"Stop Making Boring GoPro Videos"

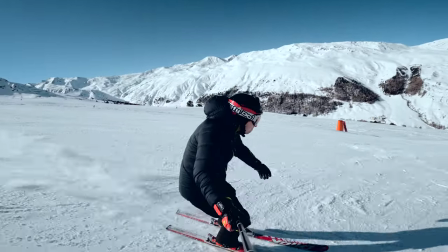0:00 When we think of a typical GoPro video, words like exciting, sports, extreme and of course action often come to mind.
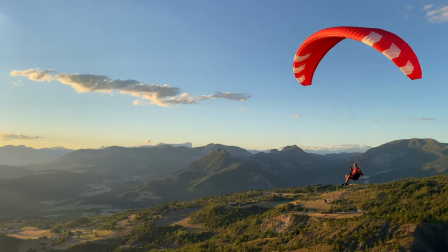0:07 And that's what the GoPro commercial videos look like. Or the videos that GoPro itself posts on YouTube.
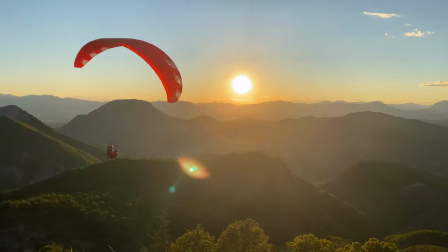0:12 And often a sing-along take is enough. It doesn't even need particularly exciting music.
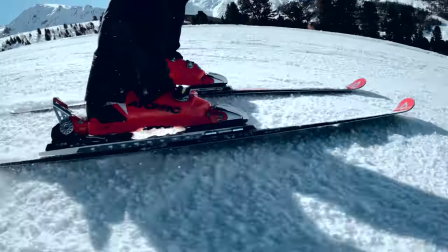0:17 Because when you ski down a mountain peak in deep snow, or throw yourself off a cliff with a wingsuit, or ride a mountain bike down a steep trail, it looks cool and exciting. But if you don't do all that, then you can quickly run the risk that your videos won't look the way you imagined. That they might not be really exciting, but rather might seem a bit boring. And that's what we want to change today.
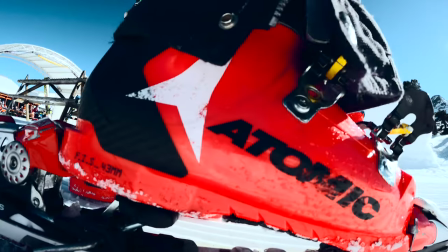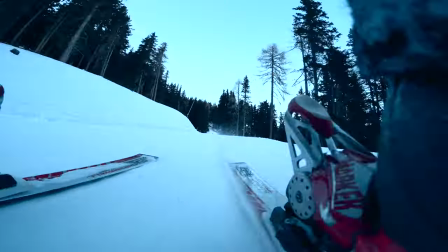With the help of 5 tips, I want to show you today how you can create more exciting GoPro videos, no matter if you want to create your videos for YouTube, Instagram or just for yourself. And I want to start today with what's actually the last step in the process. Because this step is the really crucial one. The edit.
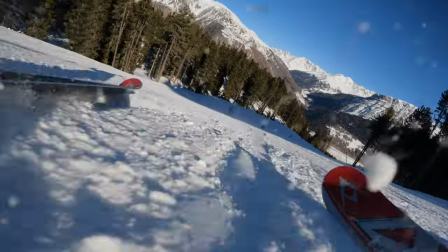1:06 If the actual video footage isn't extremely exciting on its own, then you should try to produce something exciting and varied from the existing footage. It doesn't really matter what editing program you use. For what we are discussing today, a very simple software is sufficient.
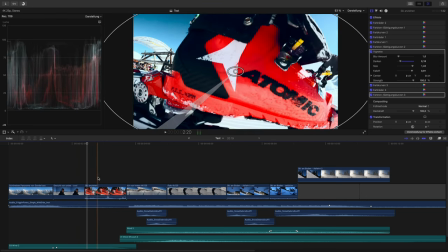1:20 I use Final Cut Pro myself, but for a long time I produced my videos with iMovie, which is the free editing software on the Mac.
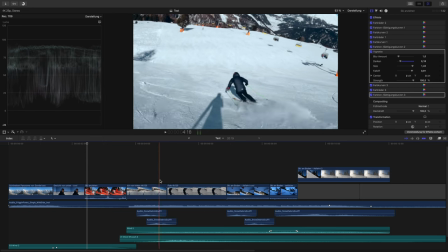1:27 And that worked well for me for a very long time. them. As far as editing goes, I want to share a few important principles with you today. First, I would recommend that you keep the shots in your project short.
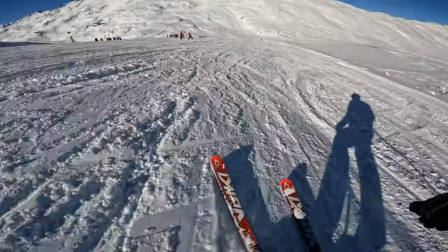1:38 No one is interested in seeing the same shot for minutes on end, especially if there isn't something new happening all the time.
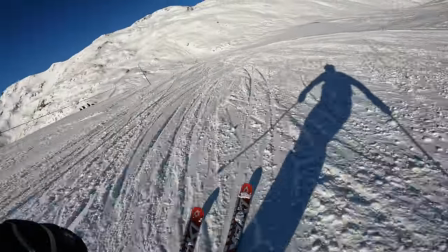1:45 So better put short clips together. A few seconds per clip is usually enough. Less really is often more here. And you should know that you will keep your clips short later on when you shoot them. In the beginning, I often took very long clips.
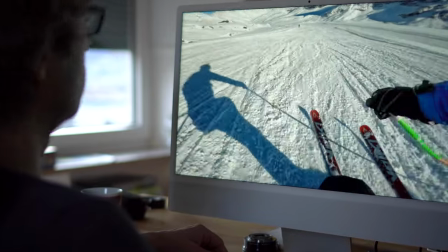1:58 Not only did that use up a lot of memory, but I didn't feel like watching the long clips myself. I found it exhausting to edit them. So you could also say, shoot for the edit. So while you're shooting, think about how you want to edit your project later.
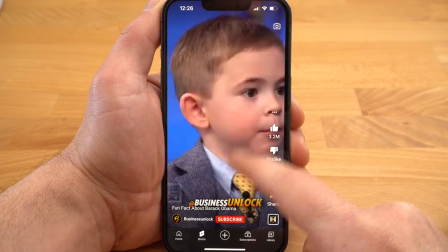2:12 In this context, of course, it must also be said that today we have become accustomed to an incredible amount of stimuli.
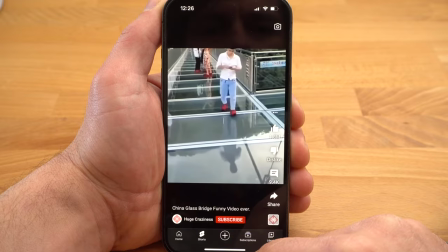2:19 We watch videos or photos all the time and get bored extremely quickly.
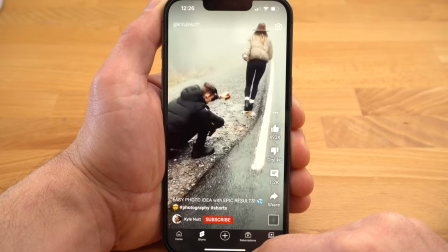2:23 We are quickly distracted and if something new and interesting doesn't happen right the way, we click away. For all these reasons, I can't quite understand why the topic of overheating is always so heavily discussed in connection with action cameras.
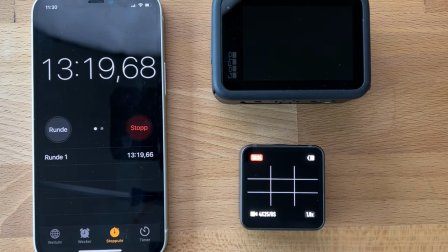2:36 In the rarest of cases, I now take shots that are longer than one minute. But well, I also live in the mountains, and heat is usually not a problem here.
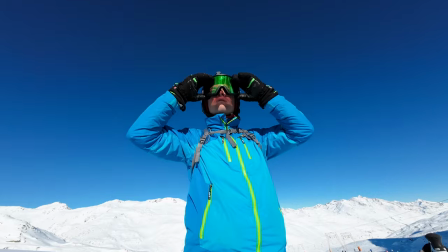2:46 Of course, it makes sense if you manage to put together a coherent story from the individual short clips.
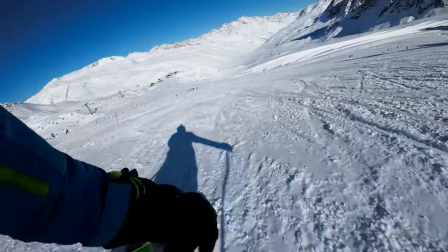2:51 By that, I don't mean a story in the real sense, but more a logical sequence. Let's say you're making a video of skiing.
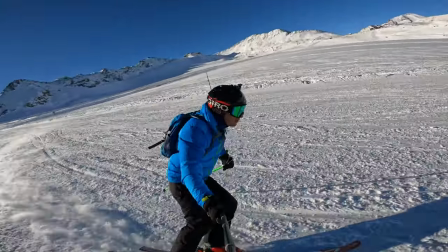2:58 You might start with a short panorama shot, then show a short clip of you putting on your skis, starting your descent and so on.
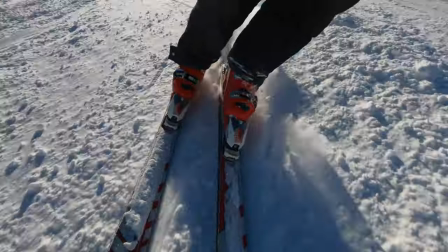3:06 But you'll only be able to achieve all of this if you've taken shots of several different situations that you can logically put together afterwards.
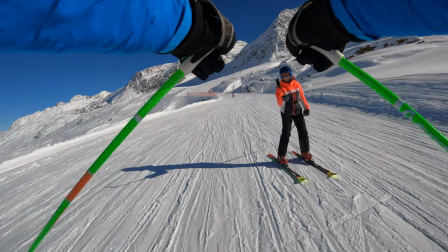3:14 And that's why I recommend that you plan your shots. Think beforehand about what kind of shots you might need, what different shots would go well together.
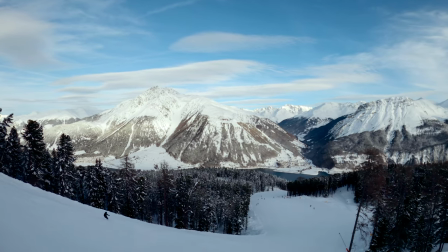3:22 For example, what you might always need is what's called an establishing shot, which is a shot where you show the environment, where you are or what the video is about. Just like an establishing shot, it's always a good idea to take a few close-ups as well. In my case here for example of the skis, such shots are often called B-roll.
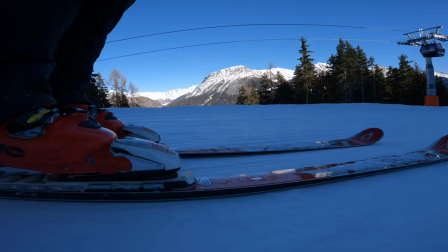3:39 They make little sense on their own, but they fit very well into a varied edit. Again, it's enough to show two or three seconds of each shot.
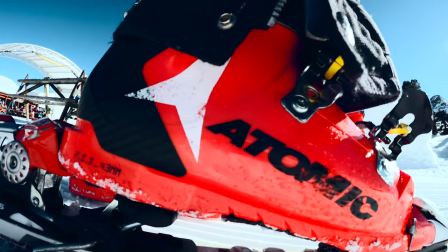3:46 It's these details that make the difference and then add variety to your video. But one thing I can assure you, if you don't plan the shot from the beginning, you won't take them. Unfortunately, this has happened to me all too often. While I was making minute-long videos of the same runs over and over again, I was then missing such b-roll shots.
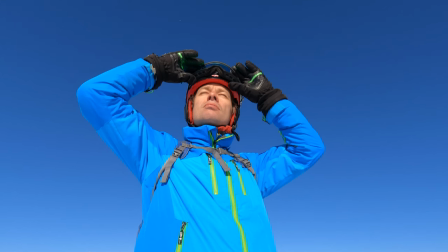4:05 But you'll need them for a varied edit.